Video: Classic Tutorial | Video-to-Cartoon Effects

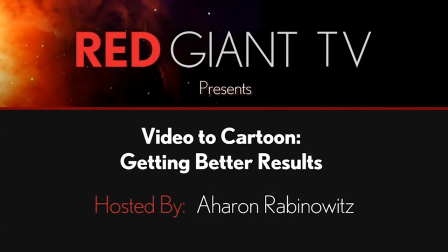0:17 Hey, Aharon Rabinowitz here for Red Giant.
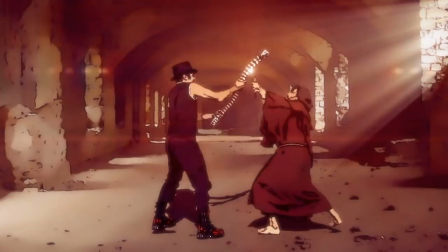0:20 In this tutorial, we're going to talk a little bit about using Tunit to create video that looks like a cartoon.
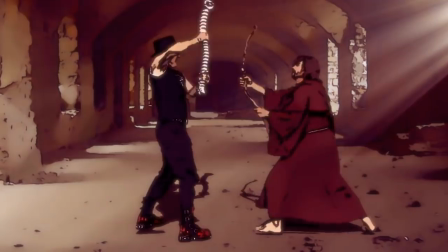0:27 Now, you might think that just applying Tunit to your video should do that, but you have to realize something.
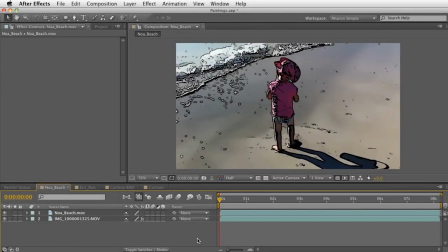0:32 Cartoons are designed a certain way, and they're designed with certain limitations. And what I often hear is people apply Tunit to their video, and they find that, you know, it just doesn't look like a cartoon. And I want to talk about why that is and what you can do to make sure that your video does look more like cartoon.
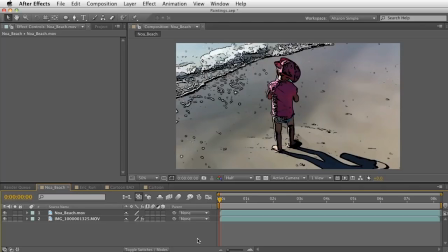0:49 So here's a video of my daughter that was shot on the beach with an iPhone.
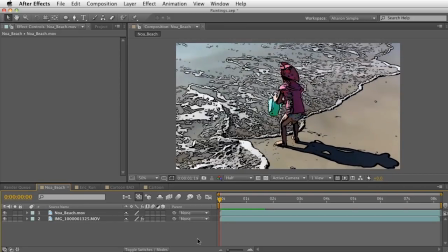0:54 And you know, you're looking at it and you can see, I'll just kind of let it play back from here.
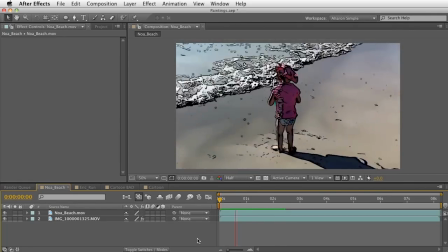1:00 There's a lot of things that are wrong with it in terms of making it look like a cartoon. For starters, you can just look on the ground and you can see a lot of this twinkling and a lot of chatter going on in the video. And the fluid motion of the whole thing is actually, it's a lot.
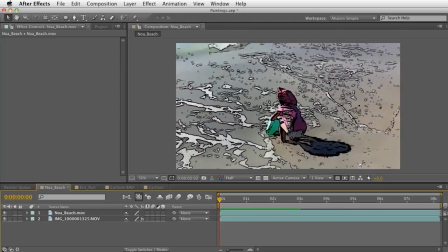1:14 And in cartoons, you don't tend to have that.
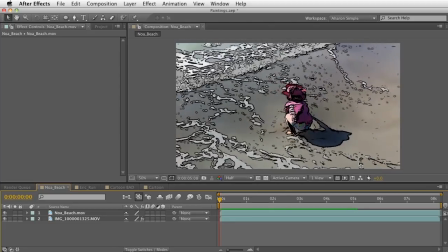1:16 You might get something that looks like that in a 3D animation that's been turned to cartoon, but even that I usually look at and I'm like, yeah, that's 3D made into, you know, using Toon shaders.
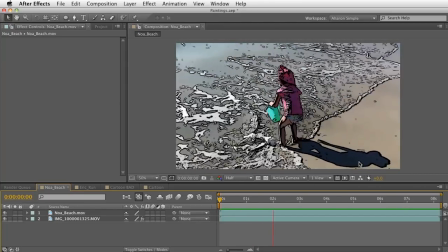1:25 It doesn't really look like a cartoon. And so as you can see, as we look at this, it's kind of like, it has the feel of being a filter.
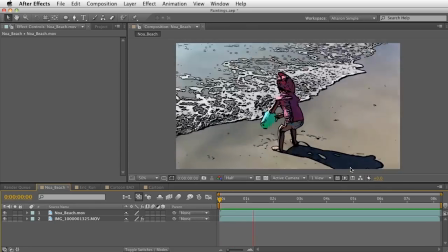1:33 Now, don't get me wrong, Tunit, compared to pretty much everything on the market that I've seen, is probably the best filter for creating,
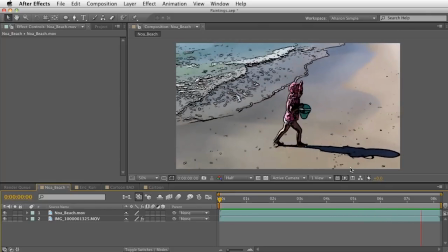1:40 you know, best plugin for creating a cartoon look, but it doesn't go all the way.
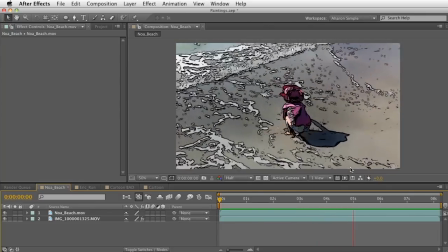1:45 It doesn't get you to the point of your video looking like a cartoon because you have to shoot your video with cartoon in mind.
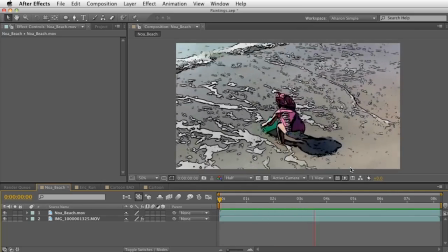1:51 So in this case, I've got a camera that's not locked down. There's a lot of motion and a lot of stuff going on in the background versus my character.
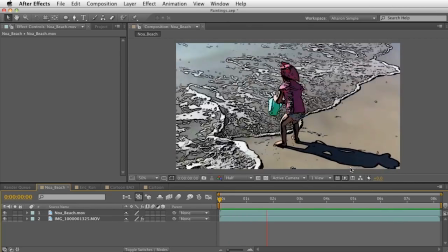1:59 And, you know, it all basically smacks of being a video that was shot and then done some kind of toon shading to it.
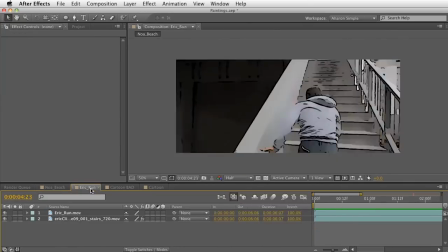2:05 Now, another example of this is where there's not necessarily a lot of motion in the background in this video,
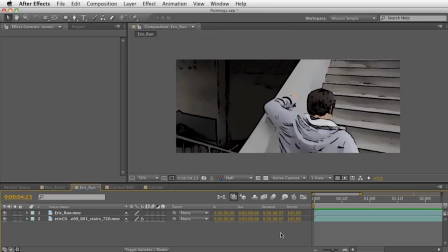2:11 but what's going on here is that there's a lot of perspective shift, and there's also a bit of noise that you can see there.
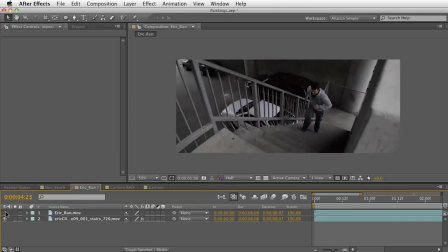2:17 And again, this is the original clip, so you can see it's a real clip, and you know,
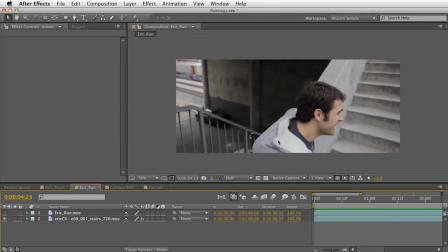2:23 it ends up like we're using real video that wasn't on a camera that was locked down, and that didn't have necessarily even lighting or any of that.
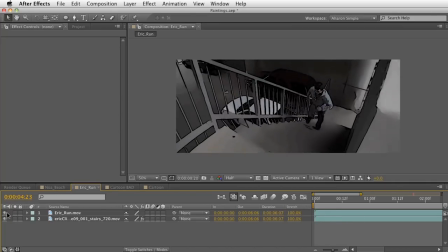2:30 And so basically, you end up with something that, again, looks kind of, you know, like video that was converted.
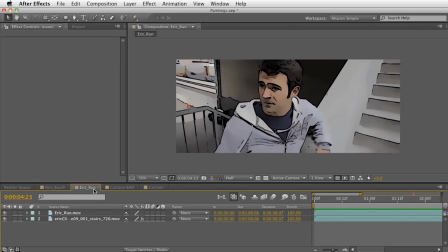2:38 Now, this one happens to look a lot better than most I've seen.
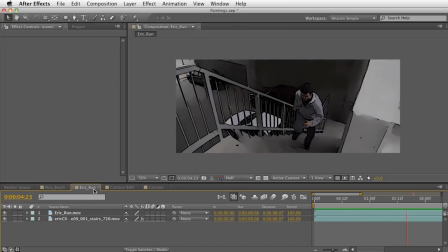2:40 In fact, I usually use this as an example of applying Tunit and then just showing a pretty decent result with just the start.
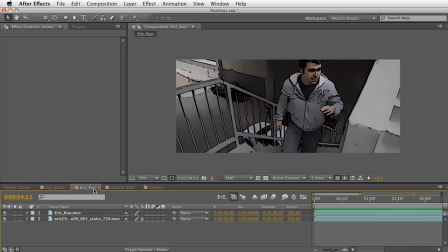2:47 But in the end, I'm not really satisfied with the way this looks. And by the way, this was shot by Stu Mashewitz, our creative director here for Magic Bullet.
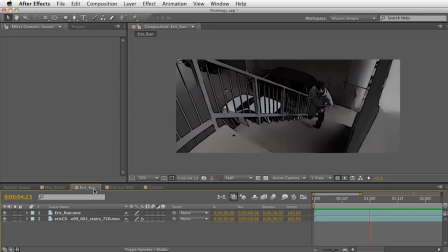2:54 And usually we use this to show off Mojo or other stuff.
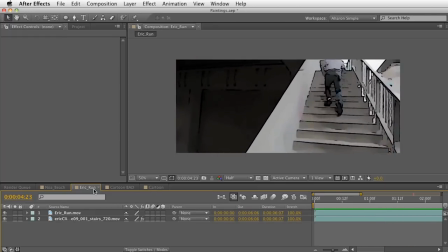2:57 But I wanted to use it to show Tunit. And as you can see, look, there's some good stuff going on here in terms of that cartoon shading. But again, there's a lot of chatter, and also the motion is so fluid.
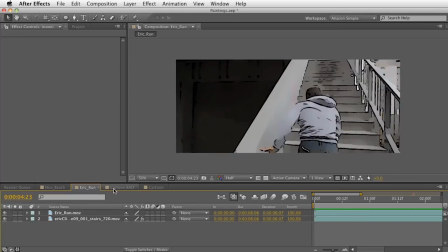3:08 And so what ends up happening is people end up applying Tunit as a last step that's almost an afterthought. And I even see this on composites. People put together these great composites, and then they're like, hey, let me put Tunit on top of it, and let's see what happens.
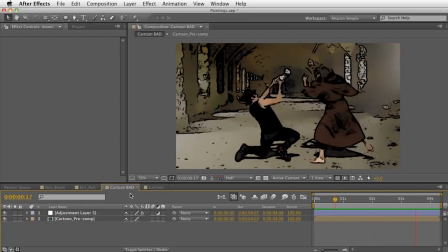3:23 So you get something that looks like this. And even though this is a composite made of many layers in After Effects, you see a lot of noise, chatter in the background.
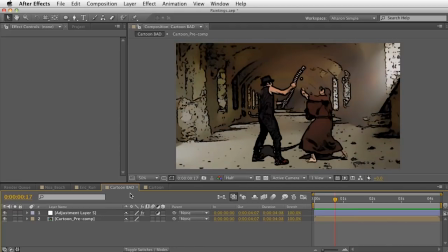3:30 There's a lot of things going on. And even though that's a still image, so let's take a look how you can go from that to something that's more like this.
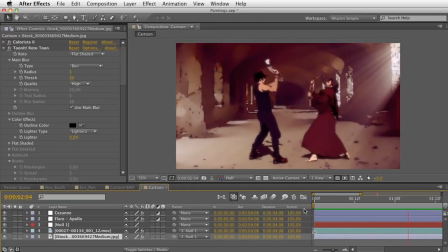3:39 And even though this, you know, yeah, it does feel a little bit like video, it kind of reminds me a lot of Lord of the Rings, the original cartoon.
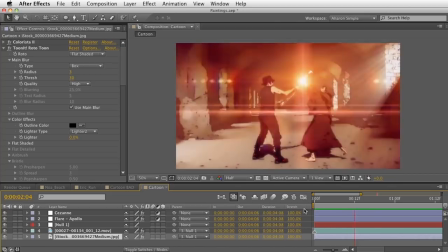3:48 I think I want to say it was like the 70s or early 80s, in which they had rotoscoping where the actors were filmed and then it was turned into video.
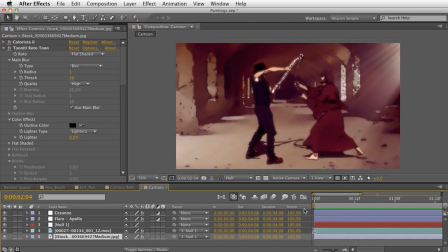3:55 And this is kind of what it looked like. And, you know, obviously there's been updated with some cool flares and other things.
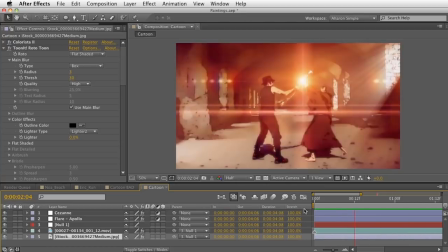4:00 But essentially, you know, it has a lot more of a cartoon feel to it than you would get out of something that you apply Tunit to as a last step.
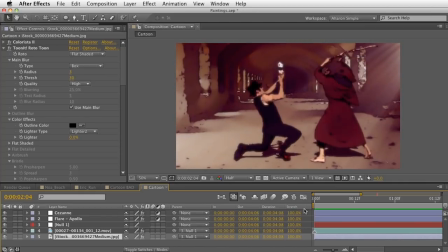4:09 Because in this video, what I've done is I've applied Tunit to the characters and to the background separately.
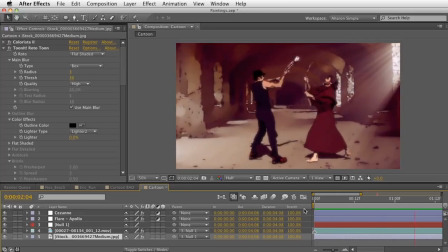4:14 I've added in the shadows after Tunit, and I've even added in a couple of effects that were applied after Tunit was applied to each of these things. And the result is significantly different.
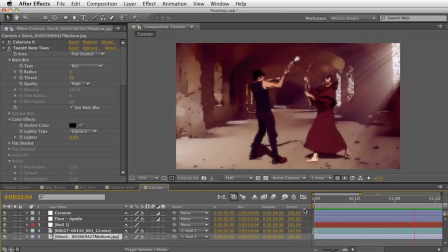4:24 Also, because cartoons tend to work on half of the normal frame rate, so if you're 24 frames per second, usually it's at 12 frames per second.
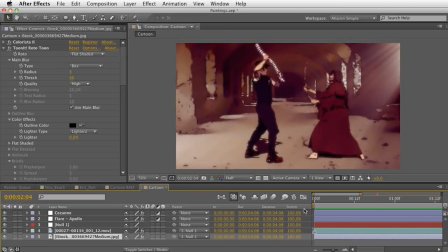4:34 So that's what I've done here. I've also changed the frame rate, and I think it's looking pretty good for what it is.
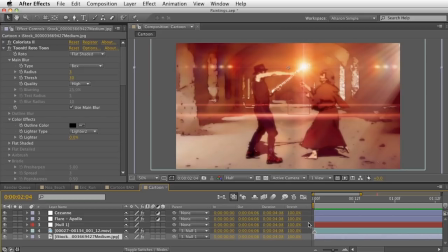4:40 Now, a few other things that you might have noticed are that the color in this cartoon composition are a bit different than the ones in this one.
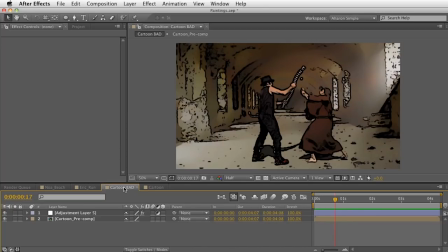4:48 And that's purposeful. I've done something here to limit the color palette, which, you know, when they're making cartoons, there's a limited number of colors that they work with. You know, video has millions of colors, and with cartoons, they really do work with a much more limited palette. And so I've done that to also help sell the effect.
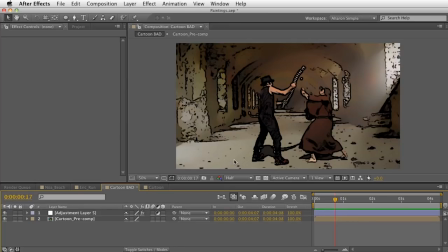5:05 And also, you'll notice that in this bad composition, we've got a lot of detail in the background versus here,
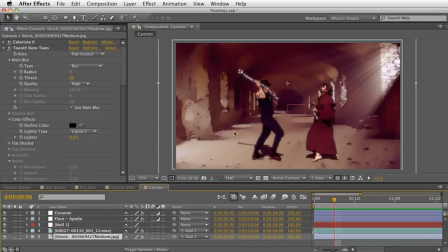5:13 where there's a lot less detail in the background and it's all devoted to the main characters. So that's, again, something that we've done to help bring out the cartoon look. Because, again, with backgrounds that aren't as important, they don't put as much detail in when they're working on cartoons. So now let's take a look at how we can actually recreate this.
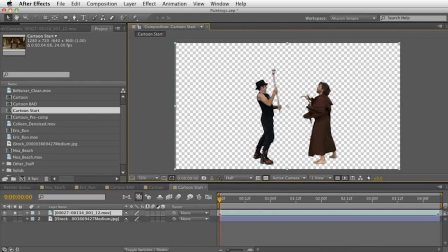5:32 So here I am in After Effects, and I've got this basic composition that has my actors keyed out. They were filmed on a green background at Orion Media in Australia, and the background has been keyed out. I'm not going to spend time on that. There's plenty of tutorials on our site that cover keying.
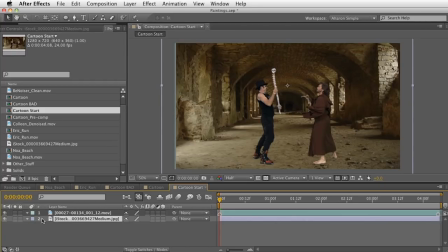5:48 And I'm also, I've got this background here of just an image from iStock Photo. And as you can see, it's a terrible composite, nothing that would ever pass muster in television or film.
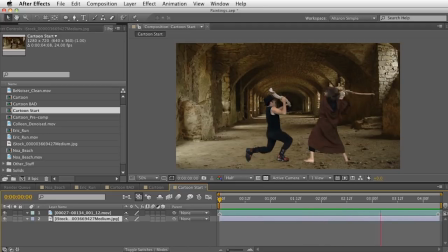6:00 But, you know, for what we're going to do, it's perfectly good. So the first thing that I want to do is make the colors of this stuff match up a little better. You know, I'm looking at this, and the background's got a brownish kind of tint to it. The actors clearly weren't filmed there in the same light.
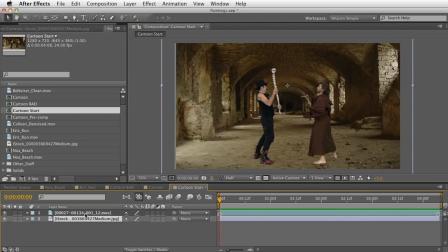6:16 So let's see what we can do about that. So the first thing I'm going to do is I'll select my background layer, and I'll choose Effect,
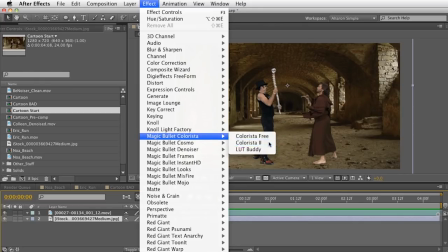6:23 Magic Bullet, Colorista, and I'll choose Colorista 2. And I'm really just going to use the auto balance.
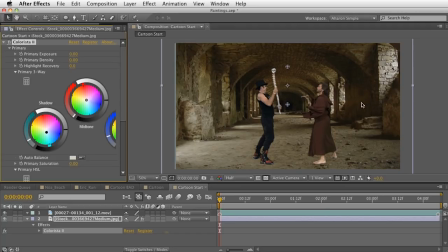6:29 I'll find a point that I think should be the white point, and that actually brings out, you see we've got our whites, and it gets rid of some of that tint that was there. And then I've got this layer on top of it of my actors, which has a pretty decent white balance,
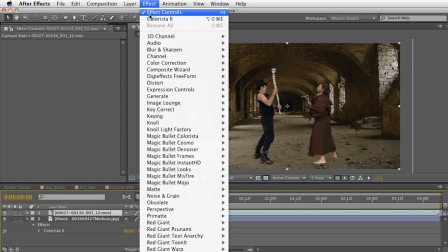6:44 but just to kind of get things to exactly where they need to be, I'll add in Colorista 2 again, and I'll get my auto balance.
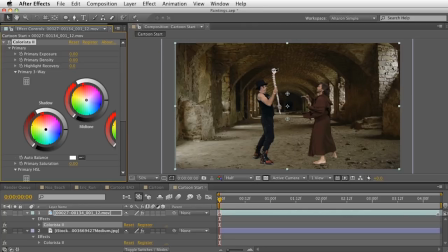6:50 I'll use this this white staff as my auto balance color. And it makes a minor difference. It's pretty minor, but there's definitely something there which probably isn't going to come through in compression, but you know, I just kind of want to show you the process.
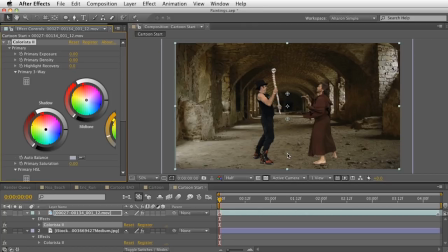7:06 Anyway, this stuff is looking a little bit better in terms of color matching, but of course it's still not a good composite. And again, it doesn't have to be, because when we're doing with cartoon stuff, it doesn't need to be convincing. I just wanted to get some colors that were in the same range.
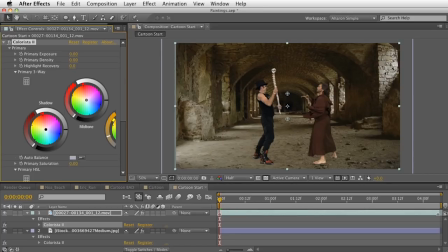7:20 Now, if I were trying to create a convincing composite, one thing that I would do would be using a light wrap, which is to pull the colors from the background and wrap them around our actors. And I've covered that in a couple of tutorials, but in this case, again, we're not trying to go for realism. In fact, the light wrap would probably not help us help our case in this situation.
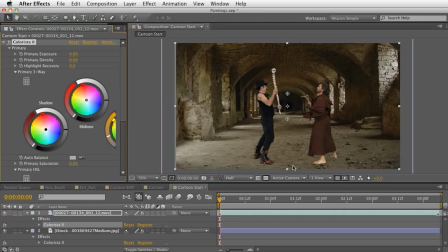7:39 But okay, now the next thing I want to do is create the camera motion. Now, I want to point out that I'm using a still image as the background, and I used it in this case too.
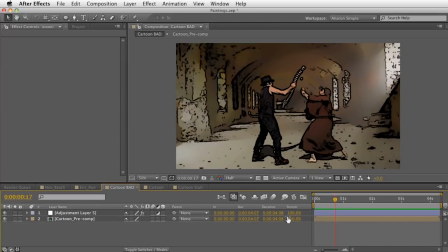7:48 So take a look at our cartoon bad here. Even though I've got it's a still image in the background, you saw all this chatter.
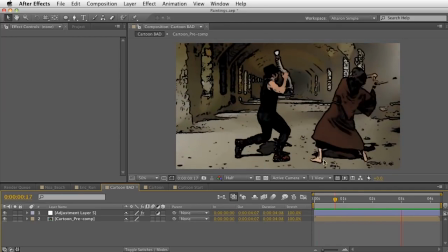7:56 And that's happening because the tunit was added at the end.
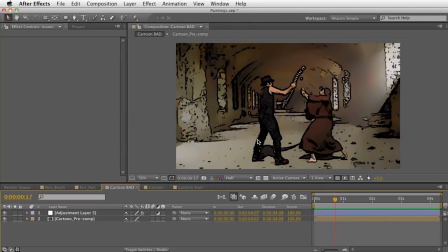8:00 I'm going to add tunit to the background layer separately so that even as the camera moves, pixels aren't revealed and, you know, it doesn't create this noise. But I'm just going to add the motion in right now, and then we'll look at how to add in tunit.
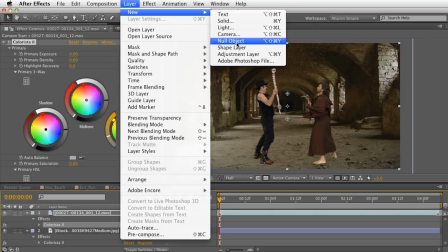8:12 So getting back to here, let me add in a new null object, and I will make these layers children of the null.
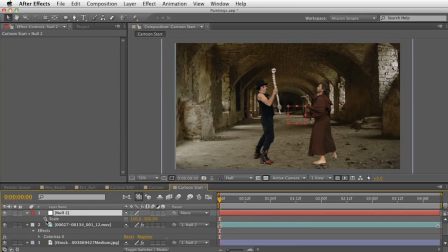8:22 And then I'm going to set its scale over time from 100 to, I don't know, 145, something like that, 145%.